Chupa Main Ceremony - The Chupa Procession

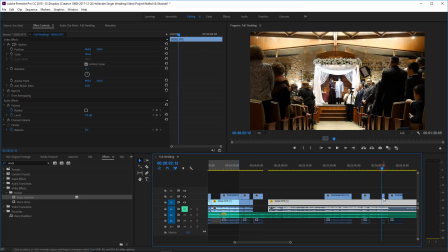And now I remember when I was going through it that I had a nice shot there of that grandfather.
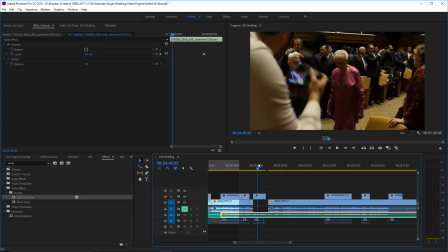So here we have grandmother taking her seat. And again, it's non-linear editing, but we're keeping the story in order.
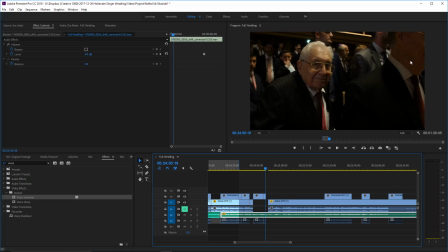So she goes to her seat, and then we see him smile. And that, right, but you do see him out of the corner there going towards his seat. Right. Now, this person here was actually not there yet. He walked down next, but you can't see his face.
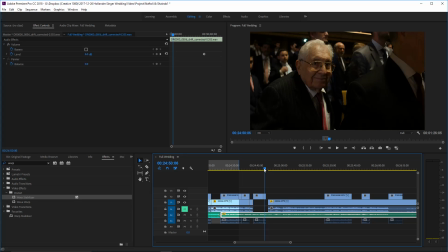So, but we are gonna... But what we are going to do here is zoom it in just a drop, because I'd
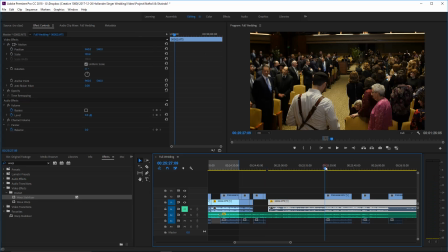say 115, and move it over just enough that we can't actually see the person's face ever, because a relative for the bride and groom may actually notice that this was done out of order,
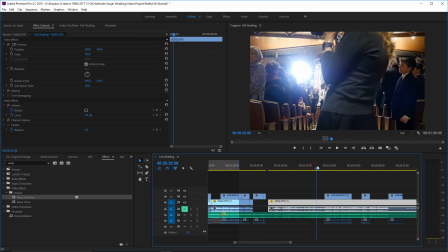and we'd rather avoid that if possible. Alright, the next shot I have is the next grandmother coming down.
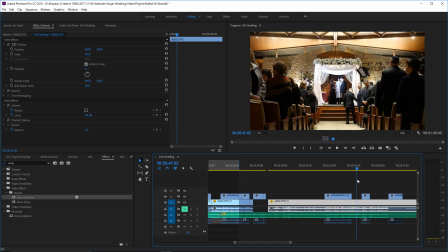That works over here. The only question is if I possibly want to see them coming around the bend.
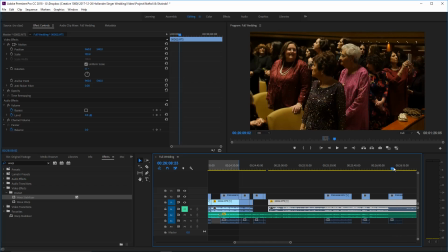But I think the shot of them from earlier kind of works.
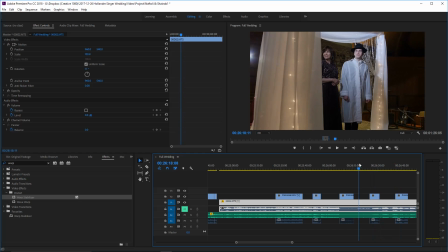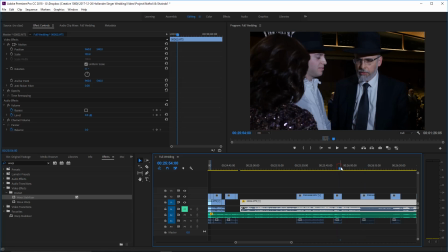Let's see.
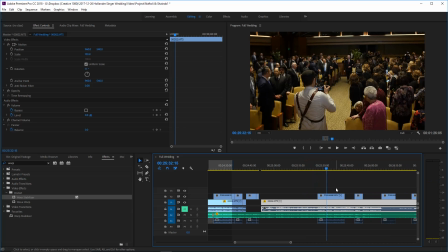Okay, here's a shot of that grandmother.
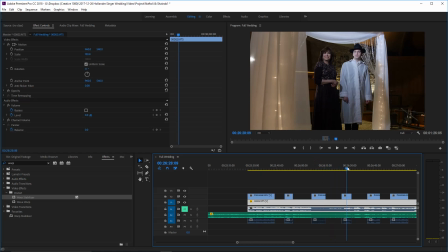So these are going to work as splitting up shots because I don't want to show this shot for as long as it's actually showing for.
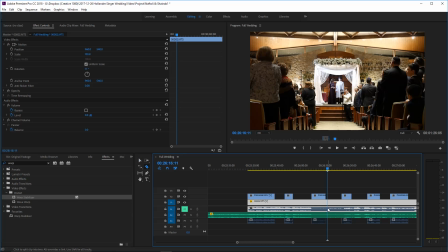Let's actually trim some stuff over here. We're going to go to, starting over here is where the bride begins to walk down. So again, I'm going to do the same thing I did before. I'm going to cut the audio track so that
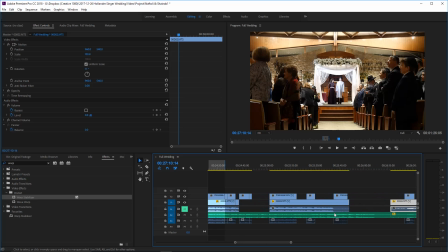I could keep track of what I'm moving on the timeline, because everything from this point on, I still want to keep lined up. You see right over here, there's a music point that's in sync, and the vocals are going to all be in sync. But this entire section here,
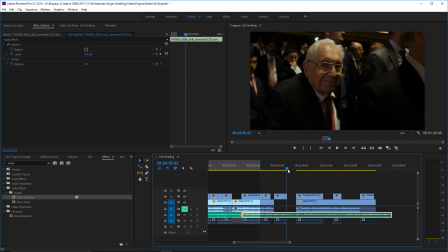I'm moving independently, and it won't affect anything else.
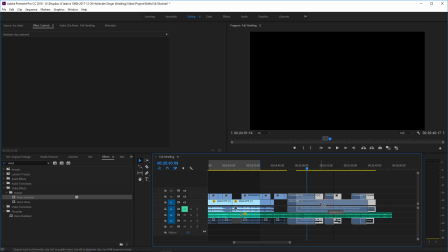So let's see. So we have them walking down.
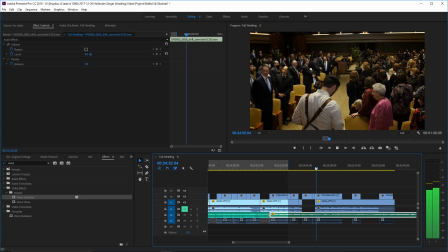We have him. And then we could put the shot of the next set beginning to walk down. They did walk down to all the same song, so we're just going to continue in that song.
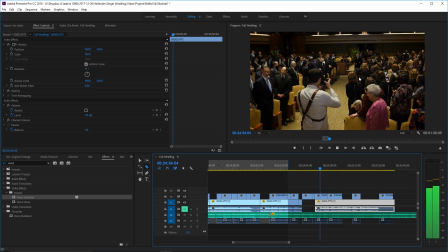This song doesn't have vocals to it, so it doesn't really matter which parts of it we use.
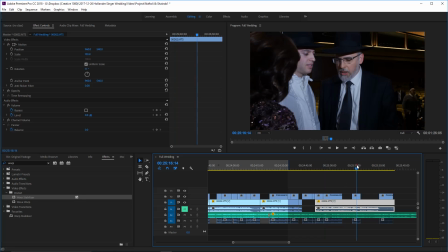So we're going to get the shot of them coming around the bend.
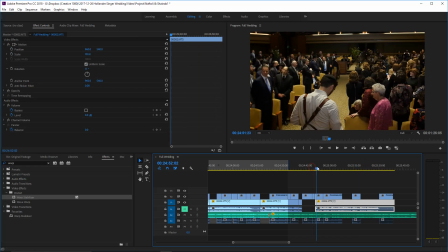And then the natural next thing to happen would be, as they come around the bend, people might look towards them.
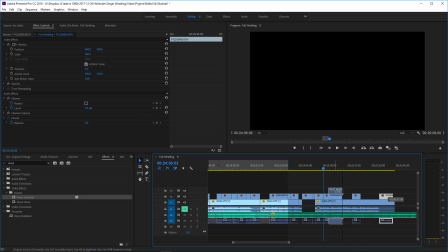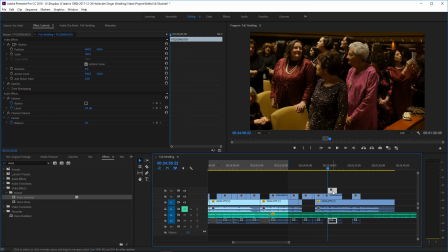Right, especially you could even see here this grandmother as they come around the bend, she kind of looks towards them.
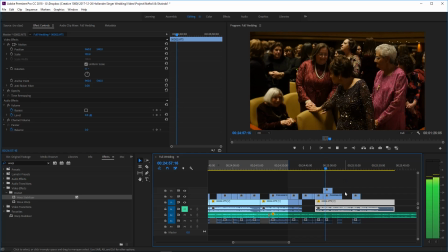So we're going to put that in there.
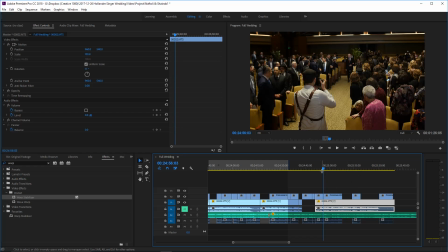Now, I don't want the spot of where the camera started out dark and then got brighter. Oh, except our only problem here. Okay, so we can't do that.
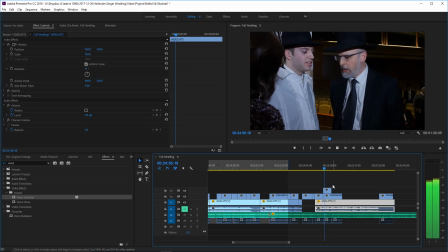This person who's walking down now is this person here, so that's going to be inconsistent. So
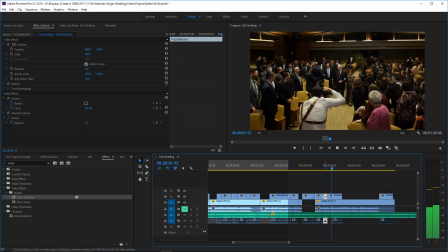instead, we're going to put this shot of the groom. And just briefly,